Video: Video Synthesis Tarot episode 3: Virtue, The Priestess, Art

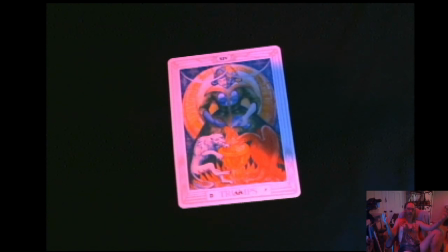[21:00]
In metalworking, you temper substances and you make them stronger. But it has to be this sort of slow and careful way of mixing them together. So like the hot milk and the eggs, or like mixing together something to make whatever you use to make Damascus steel.
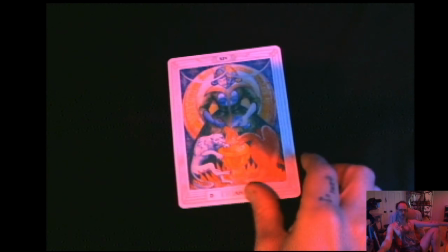[21:17]
Art seem to be a more relevant concept.
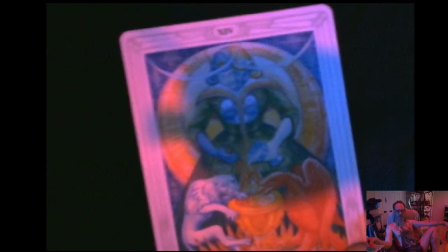[21:20]
If you look at art, we have this sort of visually, we have like duality, we have symmetry.
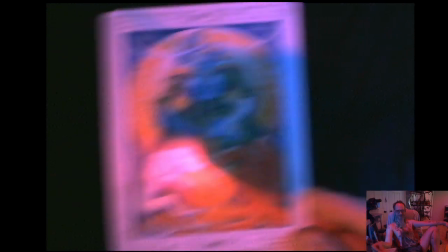[21:28]
Wow, it just looks terrible on this camera.
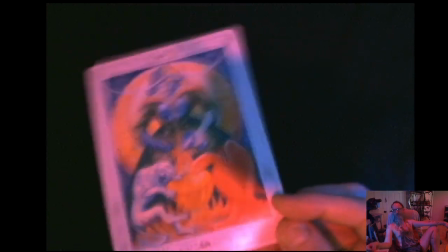[21:34]
Amazing. It might take me even longer to make the next episode because I actually have to like make my
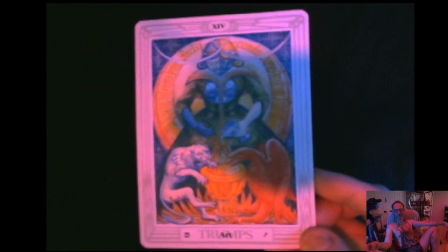[21:39]
new studio lighting scenario and camera scenarios actually proper.
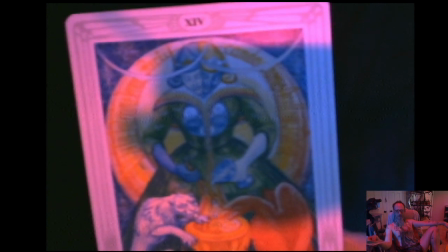[21:44]
But we have these sort of like it's not pure symmetry.
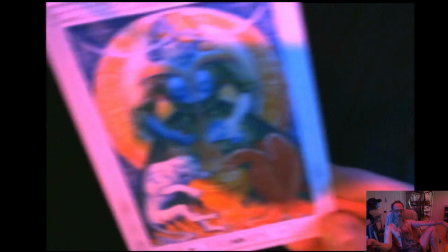[21:50]
There is like deliberate asymmetry because it's not really art, temperance, bringing things together.
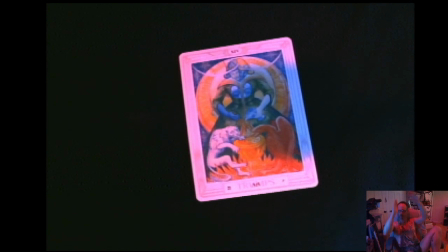[21:56]
It's not about like making some sort of like unified symmetric whole. It's about duality and complementarity. And yeah, I think I went way too far on the tarot side of this.
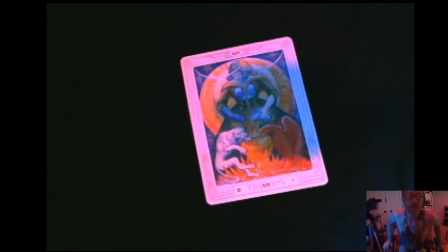[22:09]
Let's talk more about the visual side of things.
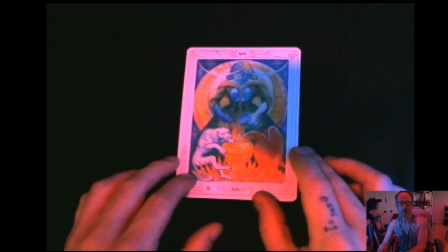[22:12]
So we think about duality, and we think about complementarity, and we think about this kind of like askew symmetry.
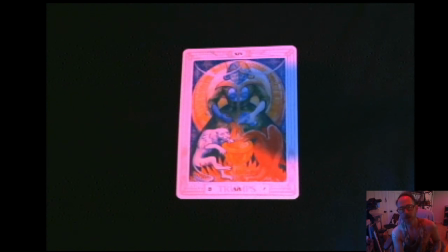[22:19]
Let's think about how we can use those things together.
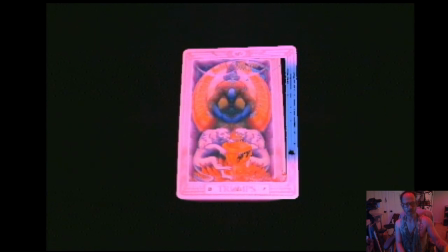[22:25]
And I'm just going to kind of ad-lib things here, like always. Let's start out with just a tiny bit of this input. Do I want to bring up the contrast some? Yes, I do. So I'm bringing up the contrast so I get some darker outlines on this.
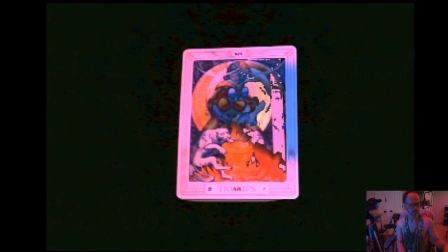[22:40]
I'm going to invert saturation. And I don't want to do any rotations this time.
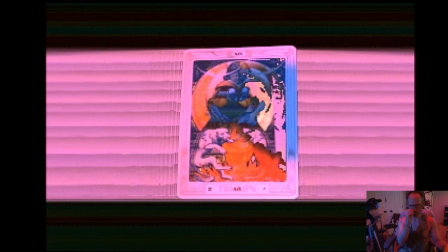[22:49]
So, in order to think about duality and sort of the skew symmetry, part of what I can do is
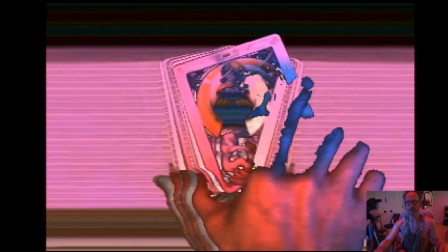[22:57]
I'm just going to add my hand a little bit here, and I want to make this a little bit askew onto this side.
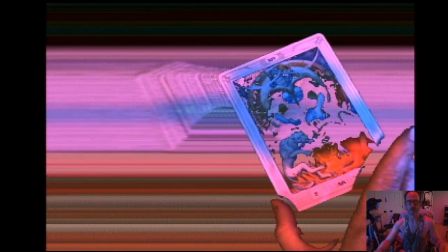[23:03]
So we sort of have this very specifically displaced symmetry.
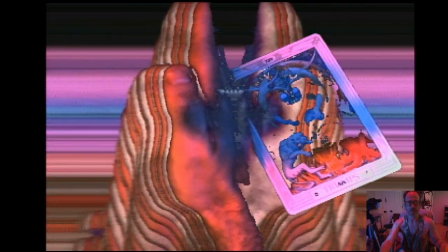[23:09]
What's happening here is, so the symmetry line is kind of right in here, and since I haven't centered, if I centered this, we'd get that kind of a thing.
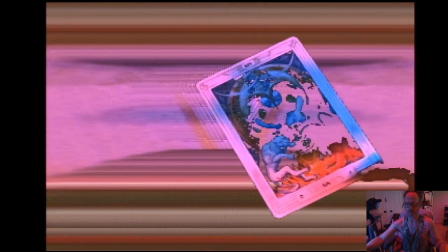[23:16]
And if I'd sort of just pull this right off to the edge, we have this sort of framing itself off in this chunk of the world,
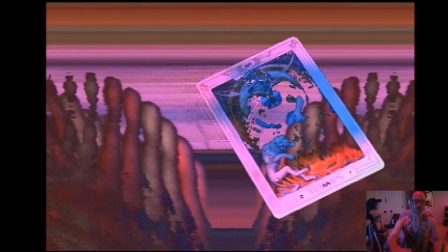[23:25]
and then we kind of have more negative space. Well, I don't know if it's negative space.
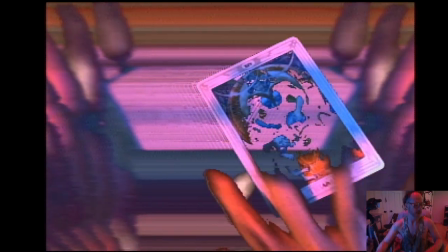[23:29]
We have more background from our foreground here. So I've inverted the saturation.
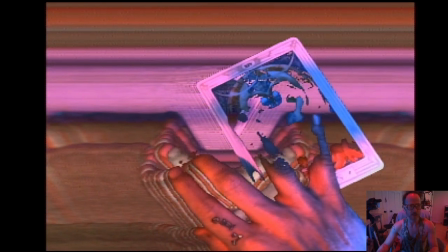[23:36]
I might want to slow things down a little bit to get some more distinct feelings.
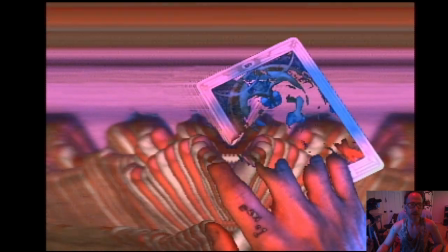[23:43]
And sort of what I'm going for here is see what happens. We're going to see what happens.
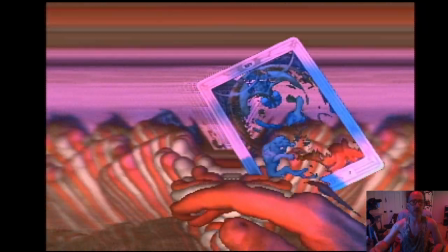[23:49]
We have these two sort of like complementary color schemes happening here.
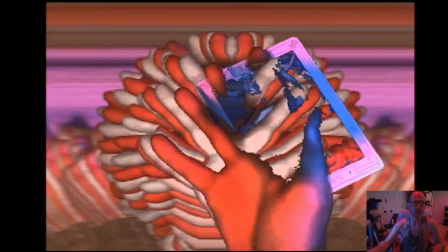[23:54]
We've got
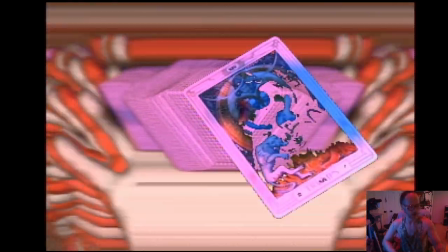[23:57]
from the inverse saturation. I'm going to try and see if I can avoid...
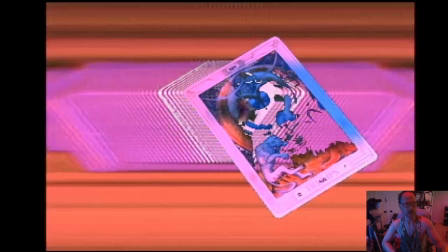[24:04]
Ooh, that's looking good. I'm going to turn up saturation a lot louder so we get that to be more prominent.
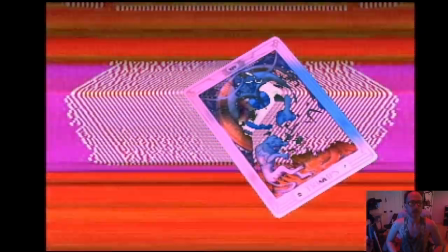[24:12]
And what I want us to be looking at is the reaction to fusion patterns that are
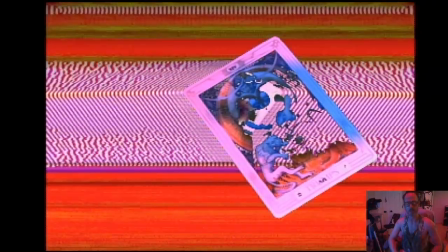[24:17]
happening entirely because of the tension between the inversion.
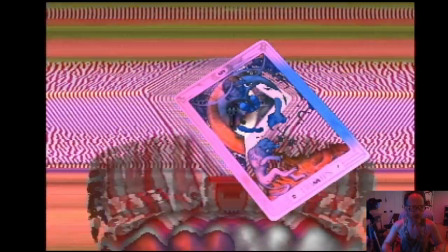[24:24]
So as we go off to here, you know, we see when we start out here,
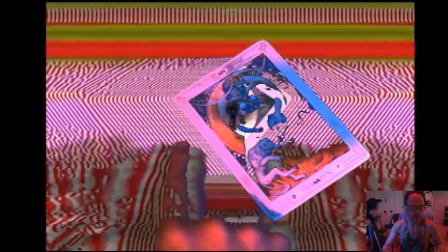[24:29]
and it's just these kind of like echoing lines from our input.
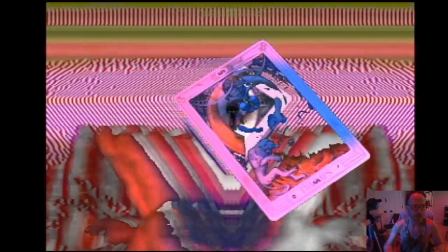[24:33]
We can see that the farther that they move, the farther they travel, they start to,
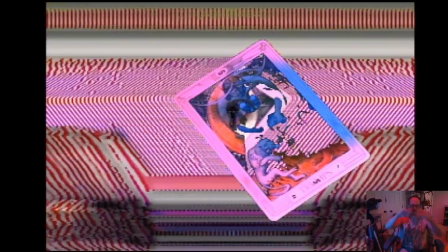[24:39]
the lines, there's a tension between the lines because they want to just be going back and forth between these two things.
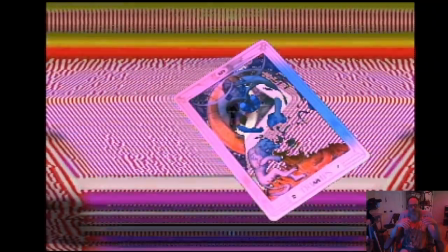[24:44]
And at a certain point, instead of just like flipping back and forth,
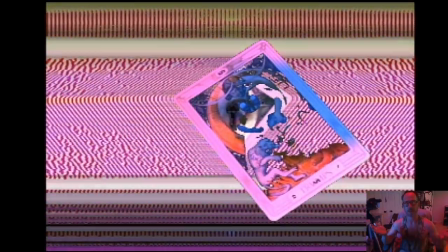[24:50]
the inverted, the inversion in the saturation space is creating a new pattern itself, which is composed only because we have this complementary situation happening.